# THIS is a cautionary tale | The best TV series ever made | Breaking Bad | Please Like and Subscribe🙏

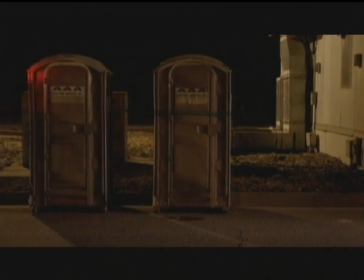(4:07)
Sometimes comedy makes the tragedy go down a little easier, makes it a little more palatable, you know, because at the end of the day, this is a story about a guy dying of cancer who's cooking crystal meth,
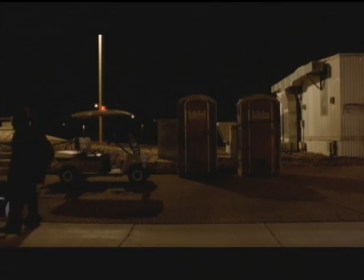(4:17)
so, you know, we need to leaven it with a little humor or else it'd be unwatchable.
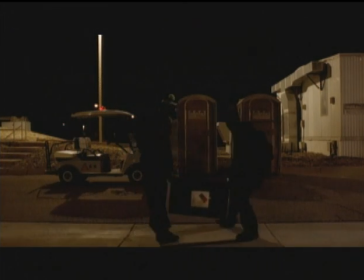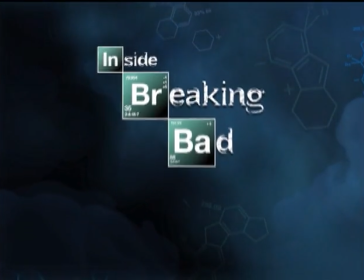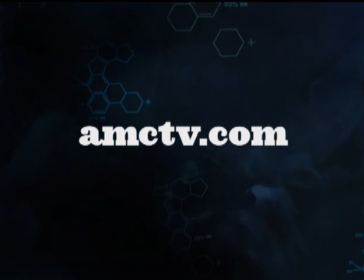(4:33)
For more exclusive video, go to amctv.com.
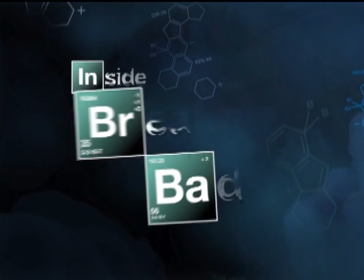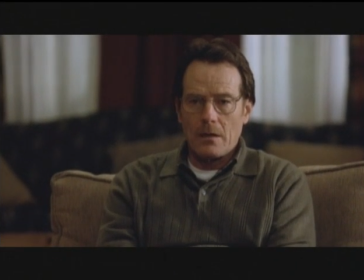(4:46) Look, Skylar. Not yet. Please, I have the talking pillow.
Well, my writers and I knew we wanted to have an intervention scene in that episode, Gray Matter.
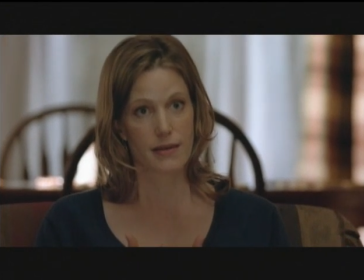(4:58) You need this treatment, and nothing can stop you from getting it. Except you.
I tell you, that scene, for my money, is probably the, it's not the flashiest scene in our series. You know, that would be, you know, blowing up Tuco's headquarters or the RV out in the desert or something like that. You know, Anna, Dean, Betsy, RJ, all of them just nailed it over and over and over again.
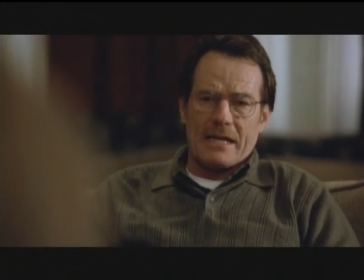(5:25)
It was like watching a stage play.
All I have left is how I choose to approach this.
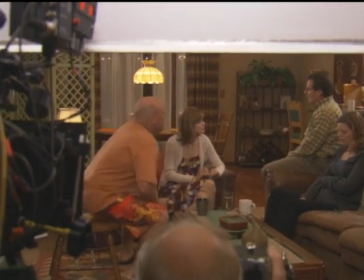(5:33)
It's tough being on a set with actors this good, because when they're being funny, it's hard not to laugh and ruin a take.
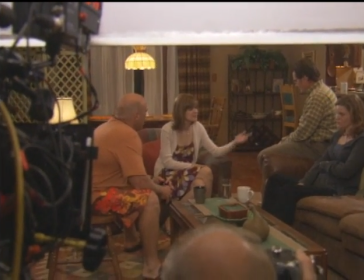(5:40) For God's sakes, Walt, we're just sitting out there having a cookout like nothing's going on.
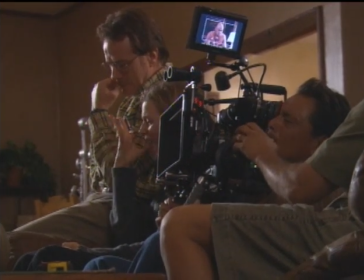(5:45)
And in that sequence, there are people misting up. Big, tough grips, you know, a couple of them. And folks on the set, I was getting teary-eyed. It's just you know, you can't help it.
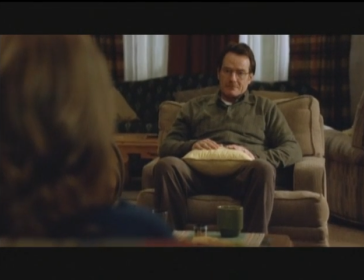(5:58) I choose not to do it.
It was really amazing to watch. I was so proud of every member of our cast.
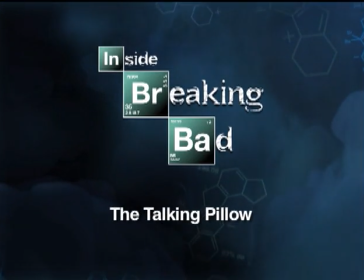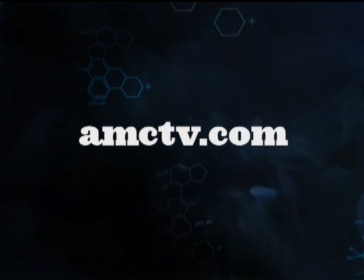(6:12)
For more exclusive video, go to amctv.com.
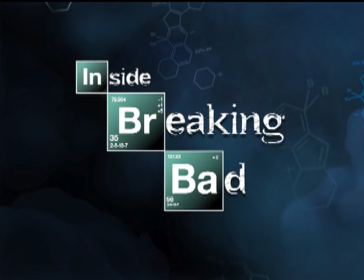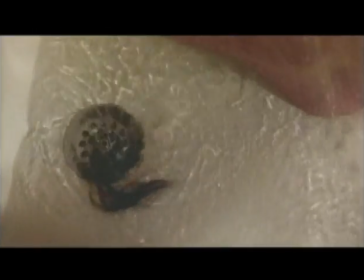(6:25)
Walt's hair was falling out pretty badly, and I think he just said better to shave it all off than have it hanging in clumps.
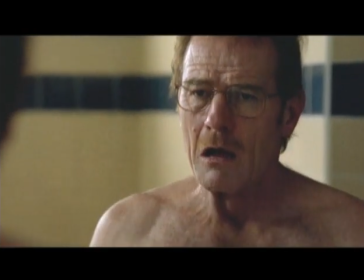(6:35)
Walt is making these little choices, some big, some little. Big choice, bad choice is cook meth. Little choice is to not wait for all his hair to fall out, but to take ownership of it and shave his head bald.
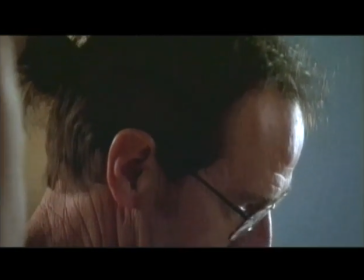(6:49)
We have this wonderful footage of Walt shaving his head on camera, and it would have been nice footage to have in our show, but you have to keep things moving. There's only so much time you have, 48 minutes to tell your story. It's wonderfully dramatic footage.
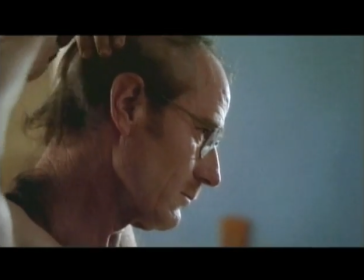(7:03)
The look in his face is so stirring, moving. It's a very moving scene. I was nervous to ask him to shave his head. His wonderful wife, Robin, who's a very sweet lady, very clearly didn't love the idea of him shaving his head. We independently, Karen, my producer, and myself, and our makeup people looked into the possibility of a skinhead wig, a bald wig. But Brian just wanted nothing to do with that. He just said, you know, the character is clean shaven, and I should be too.
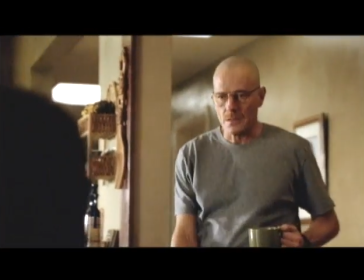(7:33)
He's a trooper. He's a pretty great guy to work with.
Morning.
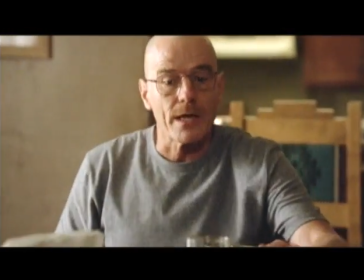(7:41) Could you pass the butter, please?
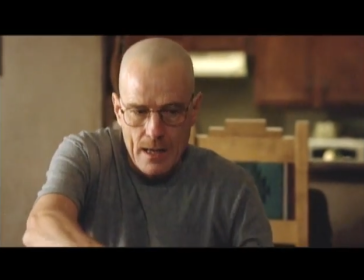(7:46) Badass dad.
This is not the way my hair usually looks.
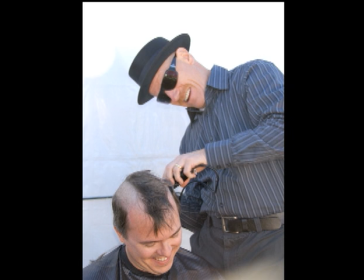(7:51)
This is because I had a wonderful full head of hair that I shaved off sort of in solidarity with Bryan Cranston.
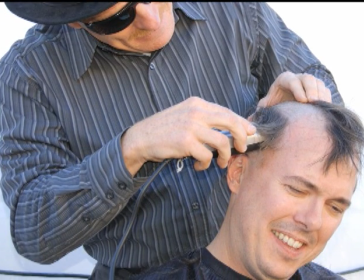(7:59)
A lot of our crew people shaved their heads in solidarity. And Bryan Cranston actually did the shaving on everybody.
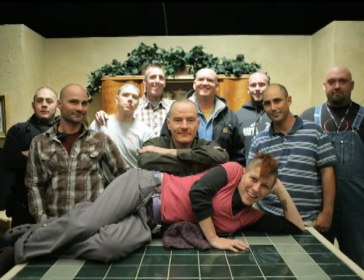(8:06)
During the lunch break, Bryan would they'd wrap a towel around someone and he'd shave their head. And he got very good at it, actually. He could do it almost like a Marine Corps barber. It felt kind of liberating.